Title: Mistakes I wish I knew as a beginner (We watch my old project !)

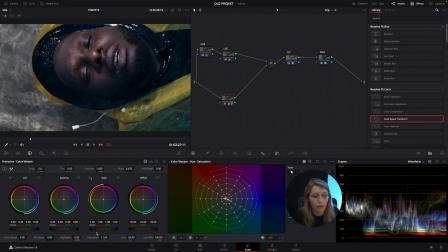(12:21)
I want something grayish, but not completely unsaturated, you know, because it's a bit weird. So we just do this, and you see like the delimitation is pretty obvious. So we have a nice gray here and him like completely unaffected.
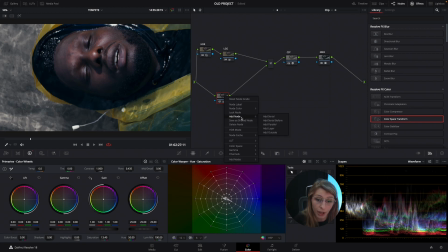(12:40)
So it's not that natural, right? So we're just gonna add a node outside, and it's gonna affect just this guy. So what I want to do is actually unsaturate this guy, but not too much, so then like it's still
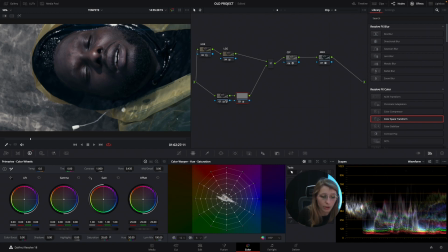(12:59)
having some colors compared to the background. And what I can see is actually his skin tone is a bit too pinkish, so I'm just going to take his skin vector.
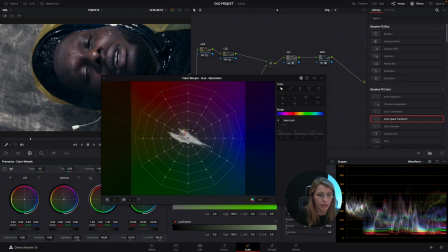(13:18)
Where is his skin? Skin is here in the red side actually. So I'm just going to take the skin vector and just going to go to something a bit more yellow.
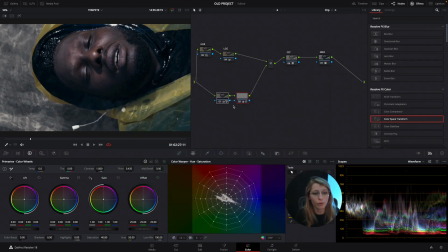(13:30)
Okay, so then we have a bit more neutral skin. So we just done this, and I'm gonna go, because we want something a bit moody and dark, just gonna go down with my LGG. Okay, so a bit down.
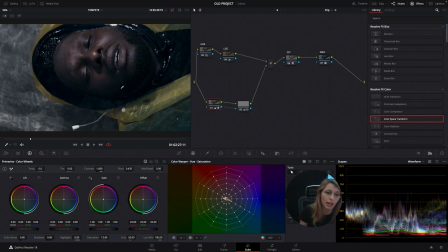(13:51)
Okay, and now it's like trying to find the right spot. I'm just gonna go down, still want like some
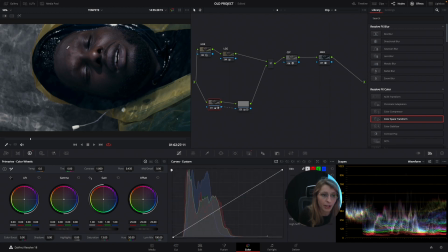(14:04)
nice saturation, and what I want to do is actually having him brighter than like the background. So I'm just gonna take in my background, let's just put node label background and character.
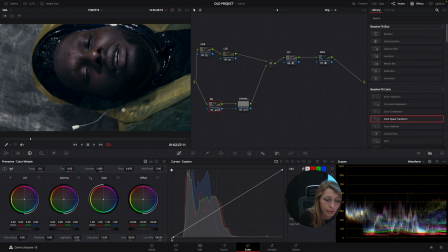(14:23)
Let's just take our in our background our curve, and we go down, so it makes like a nice delimitation between him and the background. If I raise him up, actually, I would say,
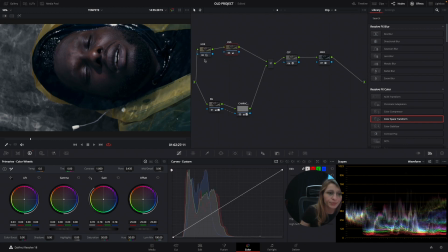(14:45)
yeah, we are just like playing around for the moment. Play around, you know, like take your time for this kind of grade.
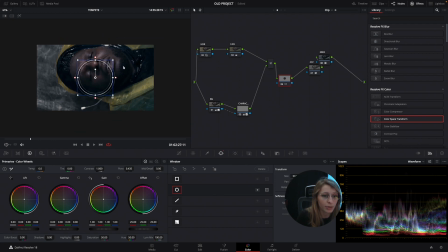(14:52)
Like I think it's nice to experiment. Let's just go with a vignette around him. I'm just gonna highlight him
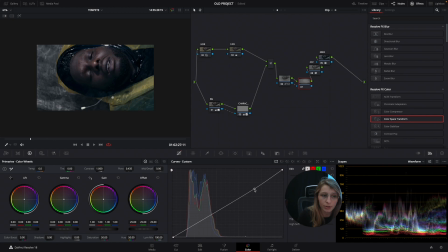(15:08)
a bit more and add an outside like this, pretty nice. And I'm just gonna take my gain and go down again, so then we have something really moody, and take my leaf down,
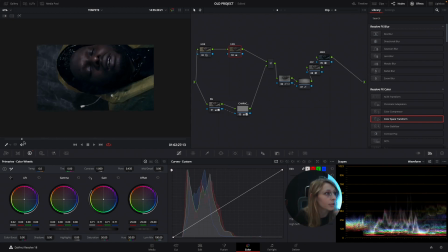(15:24)
it's very moody, and then we have something that is actually, you can see his face.
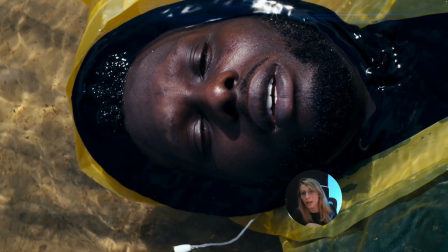(15:33)
So we went from this, which is our base with our LUT, to this, you know.
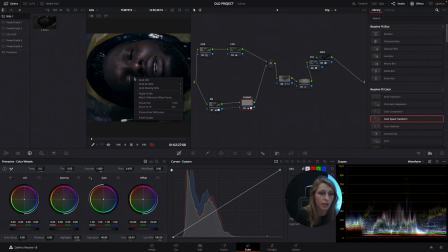(15:38)
So then I can just grab a still of it and compare the two.
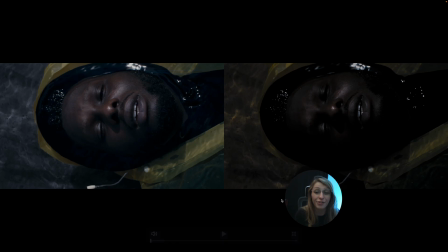(15:45)
So if you see, we have a big difference. This one was the original grade, which like we can't see anything, you know. I can't see where his face is,
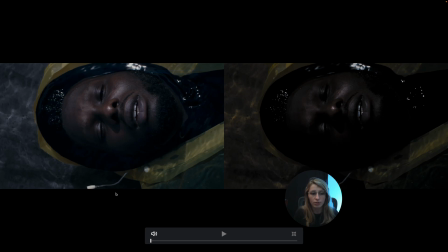(16:00)
and here we have like how I would go about the grade now, which like have a bit more clarity, you know, in the face, because then like we can really see him popping out,
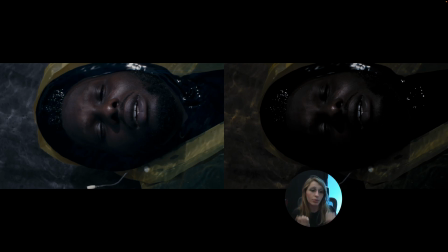(16:18)
and we are still moody but not too much, so then we can still see everything that's happening in the frame. So I leave you with this frame.